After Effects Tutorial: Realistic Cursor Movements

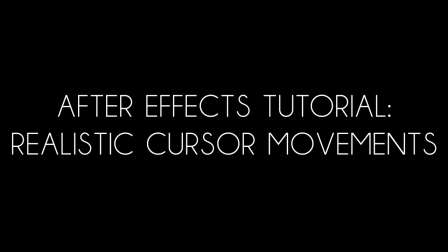8s
What's up, guys? Baker here. I got an After Effects tutorial for you.
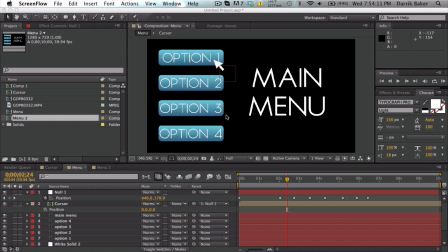13s
I'm gonna call this one realistic cursor movements, I guess. Basically, I'm sure all of you guys have maybe tried to make a little menu screen for edits or some kind of fun.
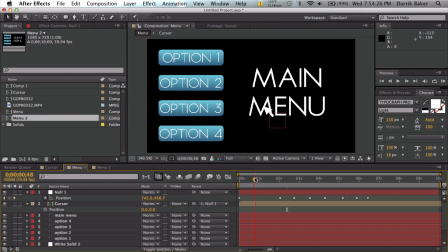26s
And I see a lot of cursors that just look really fake and bland, and they look like this. You know, it's just like straight keyframes and boring. I mean, that's cool if that's what you want to go for, but you can make realistic keyframes like this,
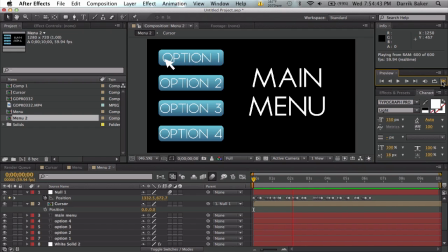45s
and you know, could look a little bit more realistic if that's what you want. And I'm just going to show you the trick how to do it. So let's just go here. I got a bunch of little solids and text and stuff, and I got a little cursor I made pre-composed.
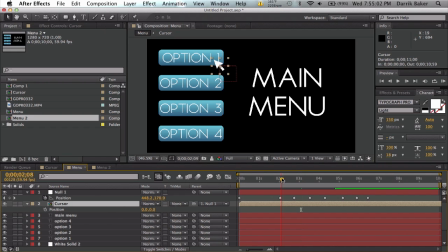63s
It is parented to a null object, so I can just change these keyframes and just move it around, and yeah, the cursor will follow. But I'm going to make some realistic stuff, and here's how to do it.
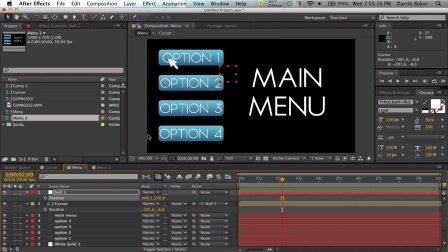76s
Let's unkeyframe the position keyframes. So we just have a normal thingy. Let me just reset this real quick. 0, 0, perfect. So if I move this null, it'll move the cursor.
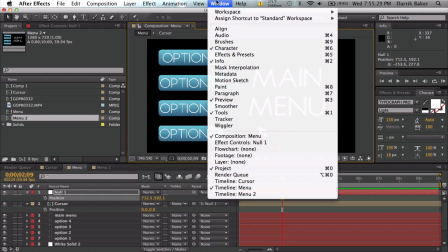90s
Boom. Let's go up to Window and Motion Sketch.
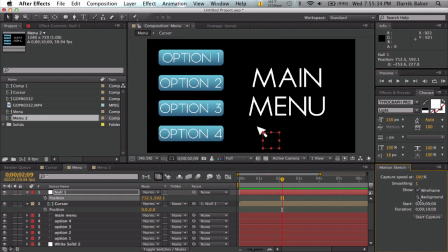96s
There we go. Make sure your background is selected. If not, you'll get just blank. So, background. And we're going to go to the beginning here and click Start Capture. Now, nothing will happen yet, but we're going to click and drag to start drawing. So, I'm going to start off the screen and just kind of come in here and, you know, look at this option.
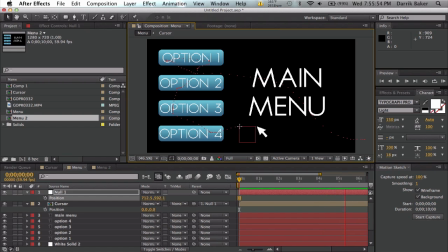116s
And maybe not go down here. Kind of move over here, main menu, and just let go. I got all these keyframes for this null object. So let's do a quick RAM preview, see what it looks like.
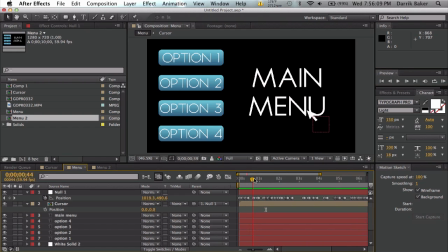129s
And yeah, it's got some organic wiggles because it's, you know, recorded from your own cursor. Now, if it's too fast or too slow, just go ahead and grab all your keyframes, hold down Alt, and drag the last keyframe,
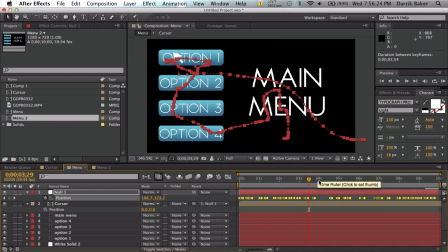144s
and you can stretch everything while keeping the same spatial ratio and all that good stuff. So that's pretty much it. A pretty short tutorial, but I think it can be pretty useful if you're going to use any graphic design kind of motion stuff.
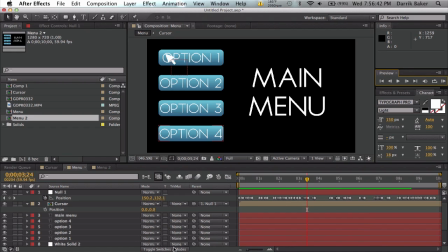163s
And yeah, you can also maybe add a little bit of motion blur to your cursor. So let's turn that on. Now, if you can't see it, if it's like still not as blurry as you want it,
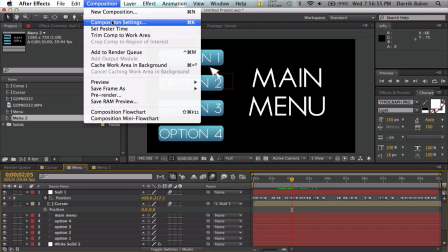176s
which I don't see why you would want it too blurry, but just for your information, go to Composition Settings,
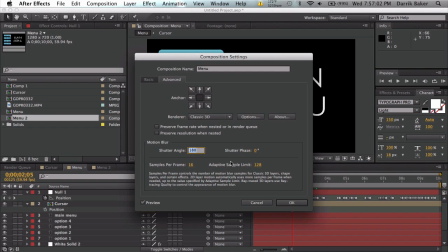183s
Advanced, and the shutter angle right here is how fast or how blurry your thing is.
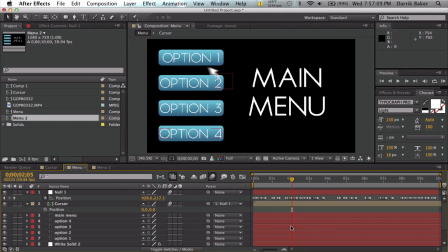189s
So I could bump this up to maybe 500. Now my cursor is going to be really blurry and look really smooth, and you know, might look kind of cool. So that's pretty much it. Be sure to leave a like, favorites, comments if you have any questions. Hit me up on Facebook and Twitter, all that good stuff.
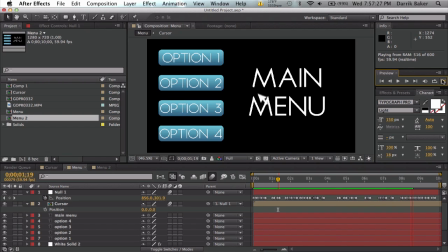207s
If you make any cool videos with this technique, go ahead and post a video response and I'll take a look and stuff. So, yep, that's it. Pretty cool stuff. Motion sketch. All right, that is it.
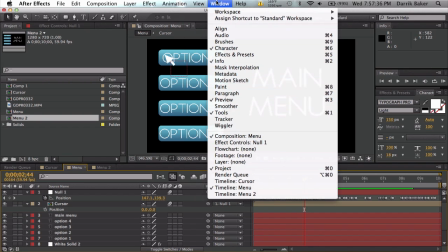219s
Okay, peace.